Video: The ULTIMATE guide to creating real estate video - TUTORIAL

It needs to be fixed. Pick the most appropriate Kelvin setting for your environment and leave it at that, so that when you come to edit all of these video files together, there's some consistency in the white balance. As you saw from my videos at the beginning,
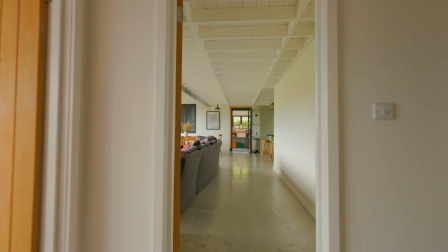there are a lot of camera movements involved in real estate walkthroughs.
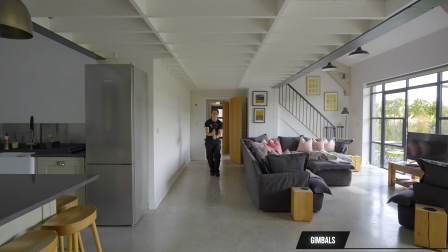I've already discussed using a gimbal, which will get you the vast majority of the motion that you need, but there are some other tools you might want to consider.
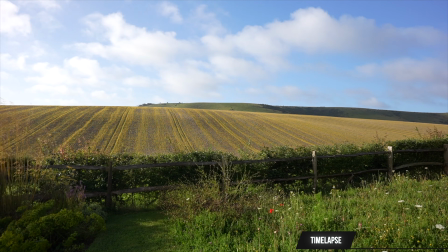The most basic is the time-lapse function, which is built into most cameras nowadays.
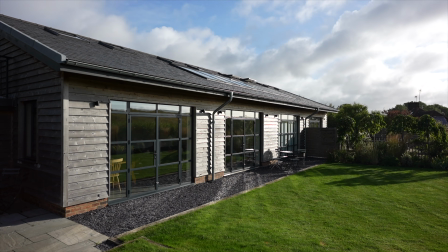The camera can be static, but movement of people, water, or clouds create the interest and the energy in the scene.
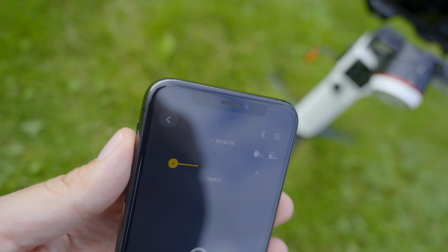If you have a gimbal, then check to see whether or not it offers programmable paths.
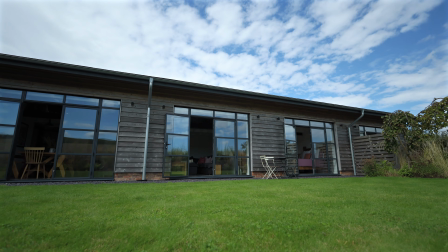This will allow the camera to follow a preset path over a long period of time, say 10 minutes, which can be combined with a time-lapse for added interest.
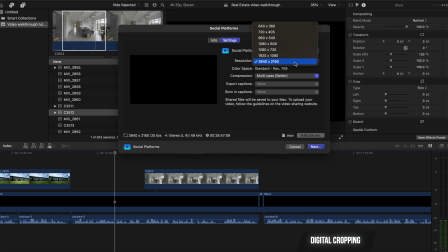If you're outputting your project at a lower resolution, for example Full HD, and you're filming in 4K,
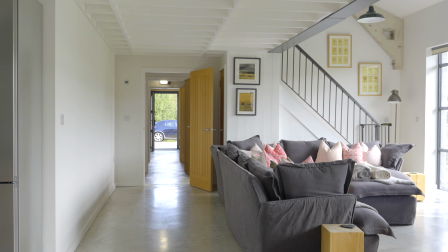then you can digitally crop and pan in post to generate artificial camera movement.
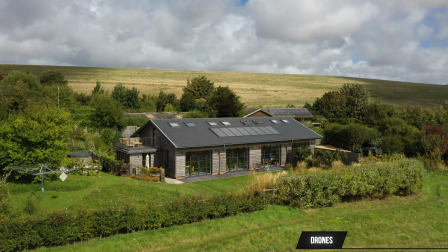Drones are an easy way to create camera movements, however I personally wouldn't fly one through somebody's house.
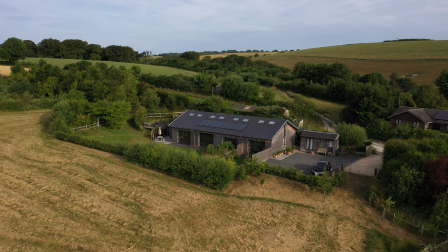Although you could use the drone's built-in camera and gimbal handheld if you absolutely had to.
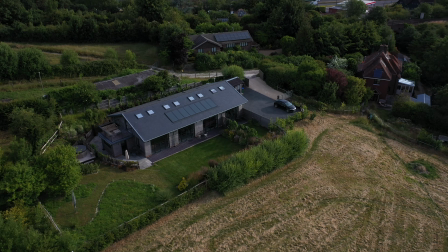I exclusively use my drone for external establishing shots and interesting top-down views when it comes to real estate videos.
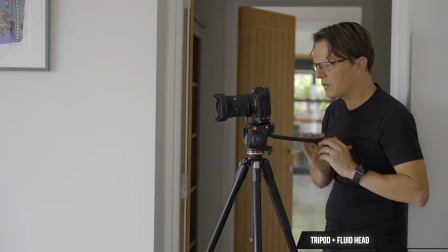Another option for your camera movements is using a tripod with a fluid head. This will allow you to create slow, smooth pans, perfect for looking around a scene.
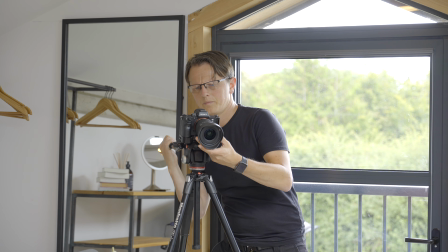A fluid head will also allow tilt movements, ideal for revealing high ceilings and mezzanines,
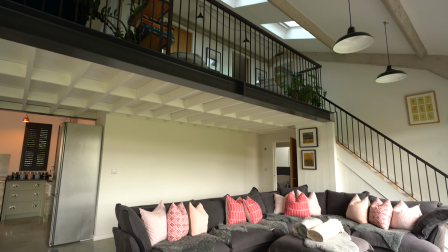or suggestive of movement from one floor to the next in your video sequence.
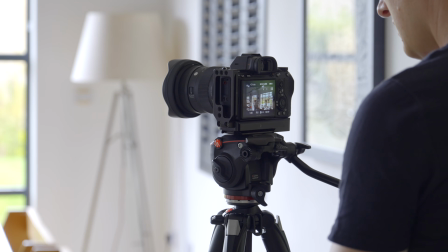A sturdy tripod and fluid head is the best way of carrying a heavy camera setup.
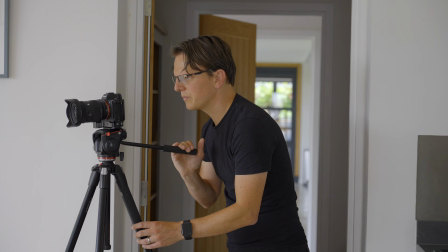You don't need to worry about balancing it on a gimbal or the burden of having to carry the weight of the camera on your back.
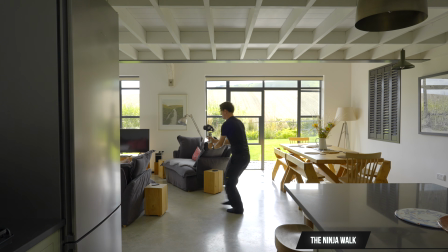When I first started creating property videos, I was in search of the best way to avoid the bounce that you get when you walk with a gimbal.
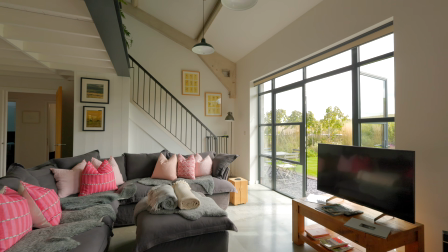This is known as the Z-axis movement,
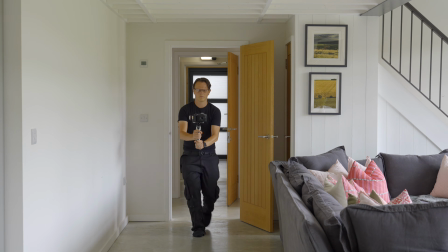or up and down to you and I. All handheld gimbals on the market suffer from this, and you have to get creative to overcome this.
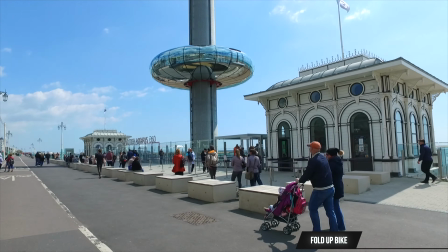At the beginning, I used to take a fold-up bike in the boot of my car, which would allow me to cycle around the house of the property, holding the gimbal with one hand and the handlebars with the other.
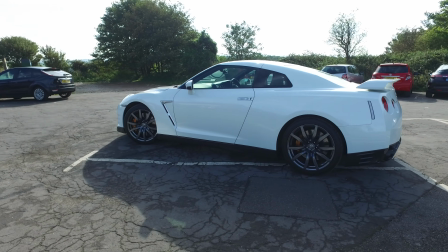Here is an example of that method in action when I made a video about a Nissan GT-R.
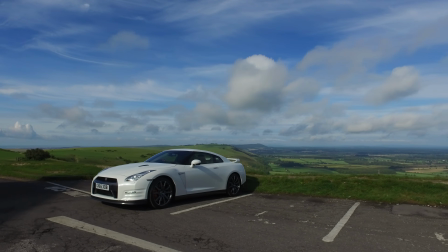This removed the up and down movement entirely, but I wouldn't entertain cycling through a client's house.
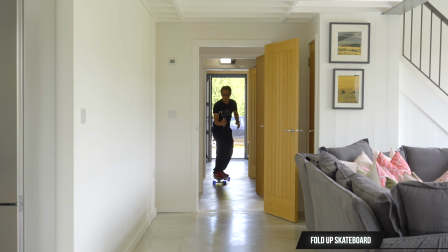For the interiors, I use a fold-up skateboard, but you could use a regular skateboard or a penny board if you wanted to keep the setup small.
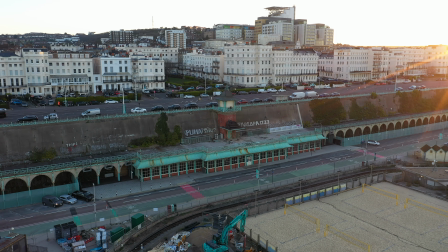Here is an example of a commercial shoot that I did for Concord 2, a listed building and a notorious live music venue on Brighton seafront.
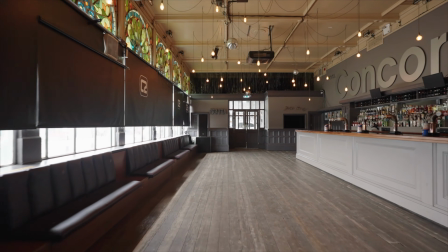In order to create smooth footage, I simply skateboarded through the empty venue, cutting out the shaky footage where I was kicking to get the skateboard moving.
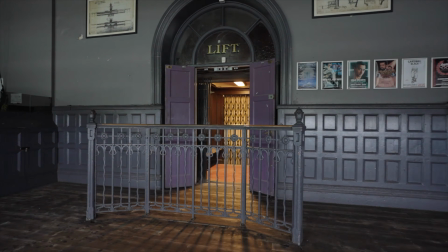Obviously, I don't recommend this if your client has got an expensive floor and you're at risk of scratching it.
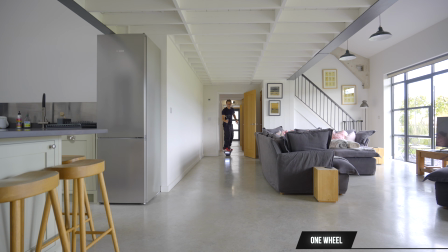If you're really confident in your abilities and you have some disposable cash, then you could consider investing in a one wheel.
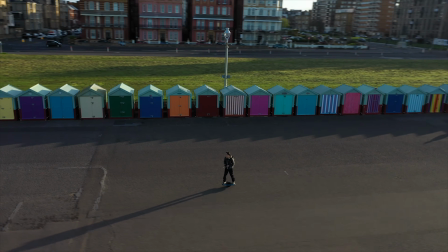If you've seen one of these before, then they're kind of like a Segway, but it's got one wheel and you ride it sideways like a skateboard.
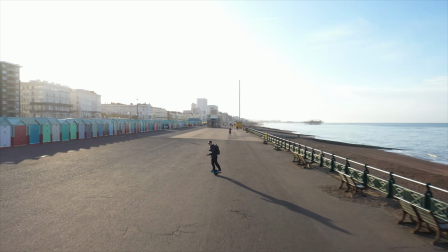They're quite challenging at first, but once you get the hang of it, they are a fantastic tool for filmmaking.
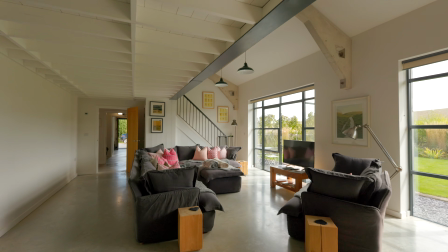And you still have two hands free to hold a camera, and there's no remote. The one wheel is controlled entirely by balance and distributing your body weight.
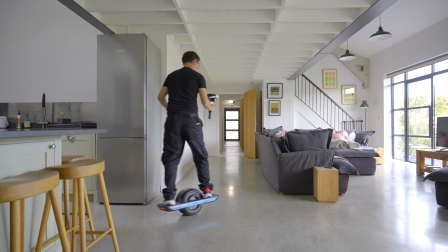It is a really helpful tool for making large sweeping camera movements, but again, you need to be careful that you don't scuff the floor or bump into anything expensive.
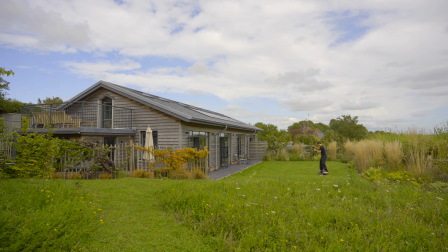I would only start filming on a one wheel when I'm absolutely confident on it and I can concentrate on the filming itself.
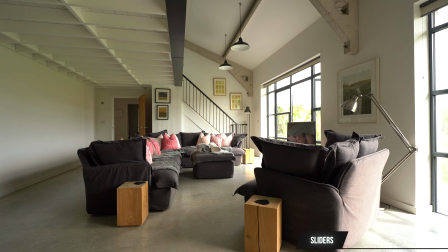The final piece of kit that I would consider is a slider. The most basic slider will be manual and it won't slide very far, and you will struggle to get great results.
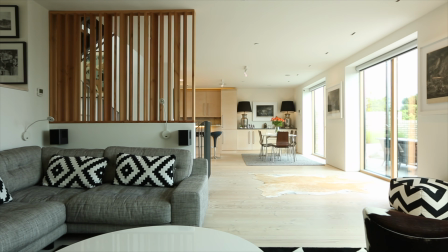I would not recommend getting a cheap one. If you invest in a manual slider that you can upgrade, then this gives you options.
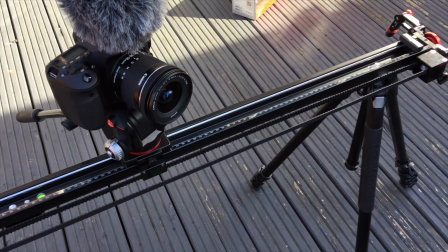I purchased a Canova slider many years ago, and that allowed me to upgrade originally with a weighted resistant attachment for smooth video,
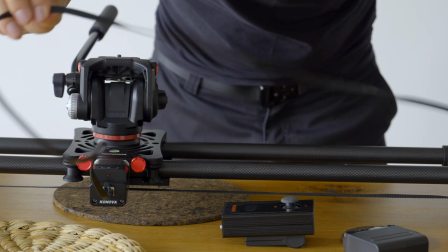and eventually I coughed up for the motor to create repeatable camera movements. A slider is the best way to create complex, repeated movements again and again.
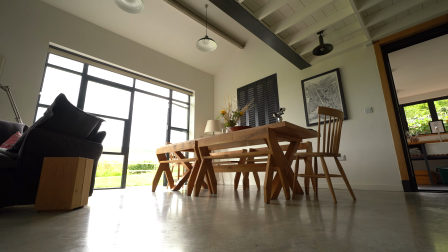I don't own a sophisticated one, but my advice would be to get one that is around 80 centimeters or longer to be effective for real estate video.